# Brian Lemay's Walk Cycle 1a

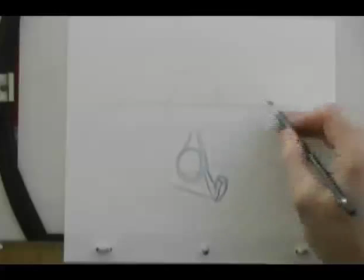[11:32]
So now what I want to do is I want to establish where is my vanishing point. And your vanishing point can go anywhere in this area here.
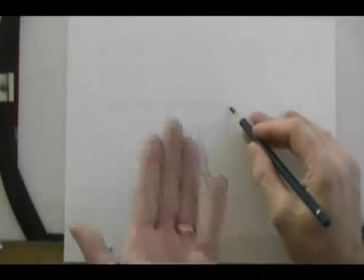[11:39]
I wouldn't put it too close to the character because then it makes the character look like they're in a pure straight-on side view.
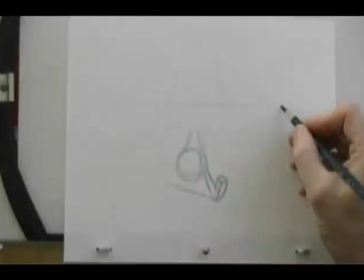[11:44]
So let's try to slide it out maybe about half the distance on your page. to a point roughly about there and
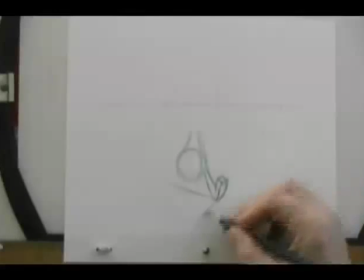[11:54]
this is going to help us to establish all of our perspective and our grid for where the character is going to be standing
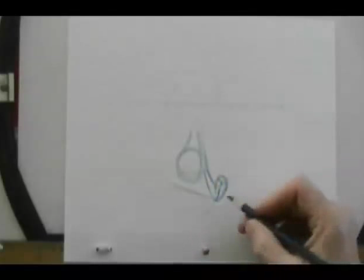[11:59]
and where their foot feet are going to be placed so we know that from this contact point here we've got a line that's
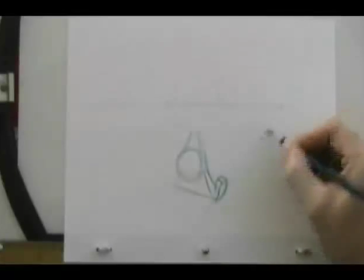[12:05]
going back which is the path of action of the foot along the ground and then over here we want to connect the line through this vanishing point across
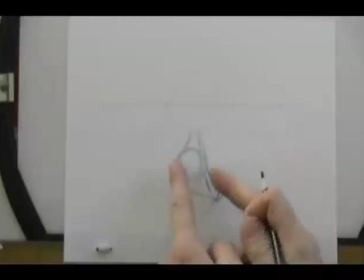[12:13]
here to give us our spread on the the legs so the width of the hips is going to be reflected in this spread here so
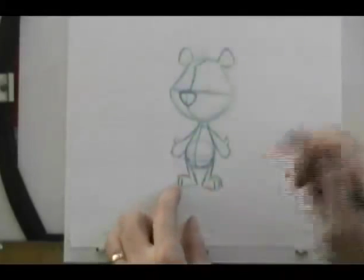[12:20]
when I look at my model sheet you can see I've got fairly wide hips but I've got the feet sort of angled in so that the
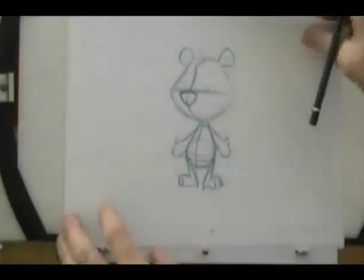[12:27]
distance between the heels here is actually very short so that's something I want to consider when I'm putting this in here is I don't want to make
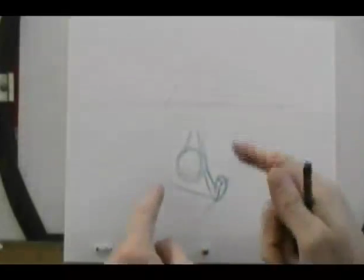[12:34]
my track here too wide if I put it way out here then the character is going to have that waddle feel to them where they'll be going side to side a little bit too much.
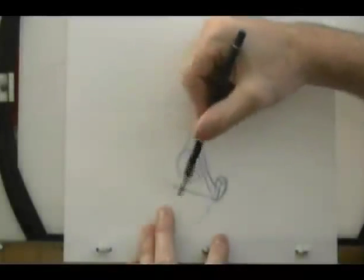[12:42]
I don't necessarily want that. So I'm going to place the line through here more like that.
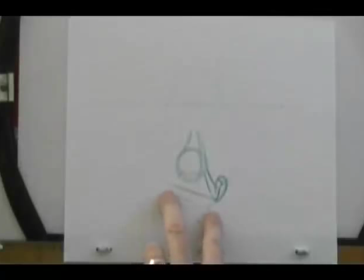[12:49]
Now one of the other things I'm just going to modify slightly is the line that I have across here. I'm just going to modify that and I would suggest that you do it as well.
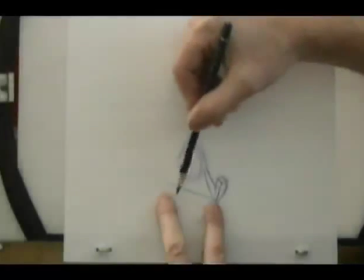[12:57]
Just pull it down in this direction a little bit so that it's not quite so angled because what that ends up doing is it creates
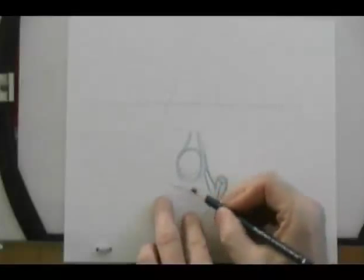[13:04]
more of a depth to the character and your leg in the backmost position will tend to shrink a little bit now when we're doing the walk cycle for
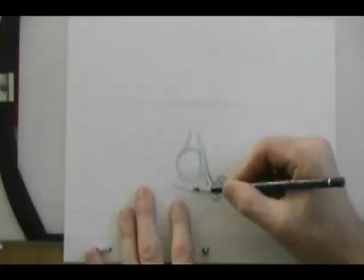[13:11]
the full body character what ends up happening is when we put the other leg on the opposite side it's going to sit roughly about here sorry
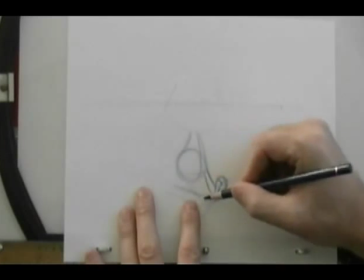[13:18]
roughly about here so you'll see that the leg coming across here is going to cover over any leg that's in the back most position we might see
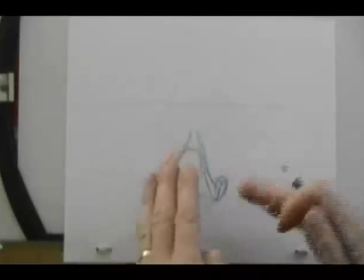[13:26]
a little bit of heel there but it just sort of causes a little bit of a depth issue if we have the line angling
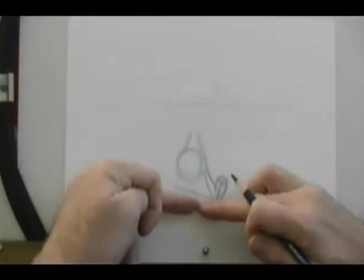[13:33]
up in this direction too much so what I'm going to do is that like I said I'm just going to pull that line down so it's not quite so
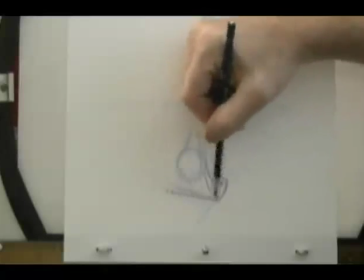[13:39]
angled. That would be my recommendation for you as well.
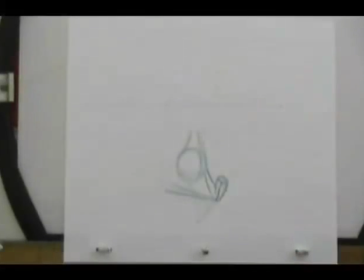[13:44]
Just pull it down so it's a little bit more close to where the horizon line is. And then you don't get the perspective issue.
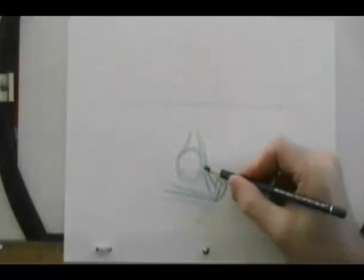[13:52]
So this will be the width of the feet on the ground. Even though my hips are wider apart, remember I'm pulling them in.
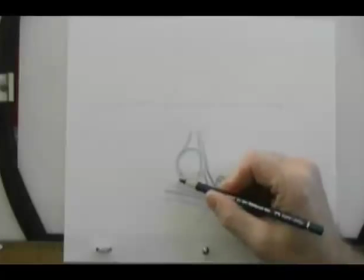[14:00]
So therefore, my back leg with the hip being roughly about here is going to go back in this position and
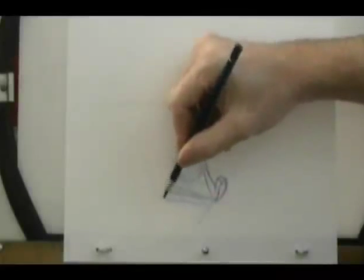[14:09]
I'm going to put my foot down here.
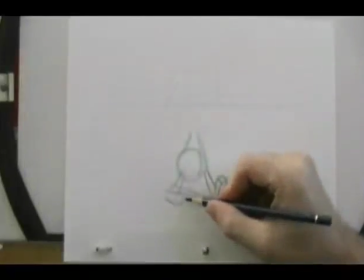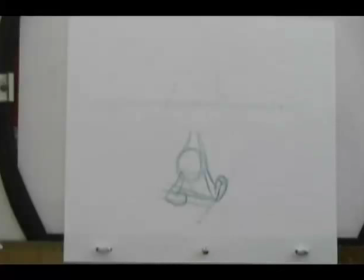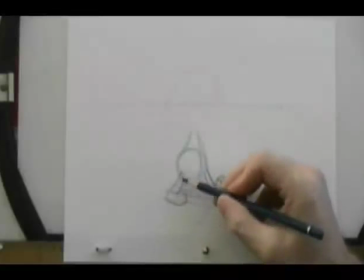[14:23]
Now again I've mentioned this before that I like to draw very very lightly at first I mean I'm drawing a little bit darker so that you guys can
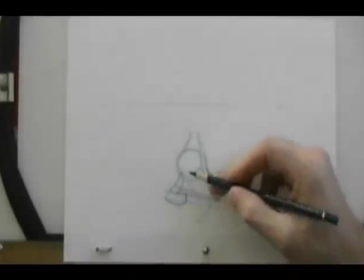[14:30]
see it but in my actual animation when I'm doing something like this I would probably draw really really light so it's very faint and that
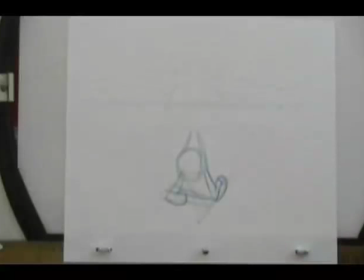[14:37]
way I don't have to do a lot of erasing and I can always make little modifications to the lines if I want to like
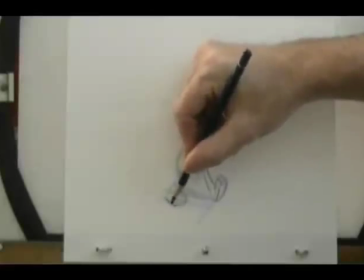[14:43]
let's say I want to take this foot here and just turn it out just a little bit I'm just gonna pull my line over this way a little bit
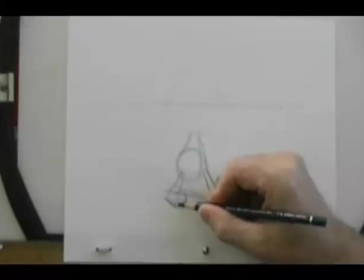[14:48]
more and then with these little toe lines here I can then adjust that so that my toes are sitting over in this direction so that rotates the foot
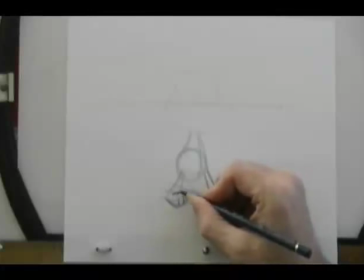[14:57]
towards me more so it's again it's just a little visual guide to say this is the direction that that foot is faced it facing right
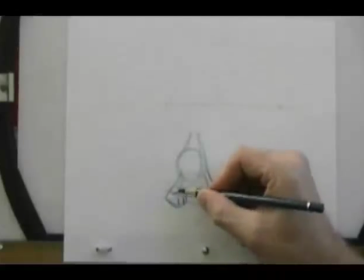[15:05]
now okay
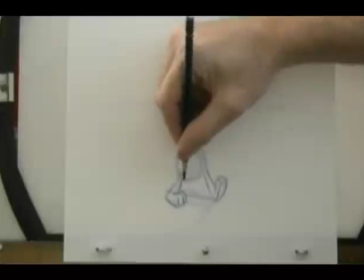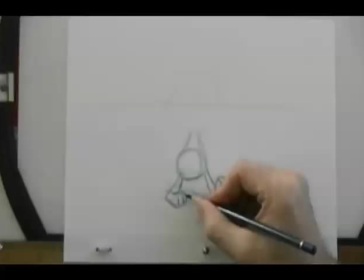[15:16]
so that's all I'm gonna draw for the cycle so far because again I'm just going to sort of block it out in different layers.
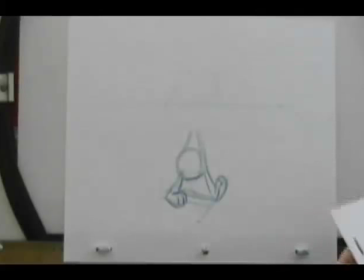[15:23]
We'll deal with the arms next after we get the legs going. So now what we need to do this is be our drawing number one.
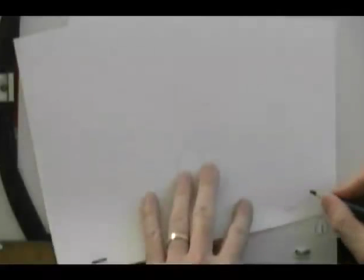[15:32]
Now what we need to do is we need to do drawing number nine which is our opposing key.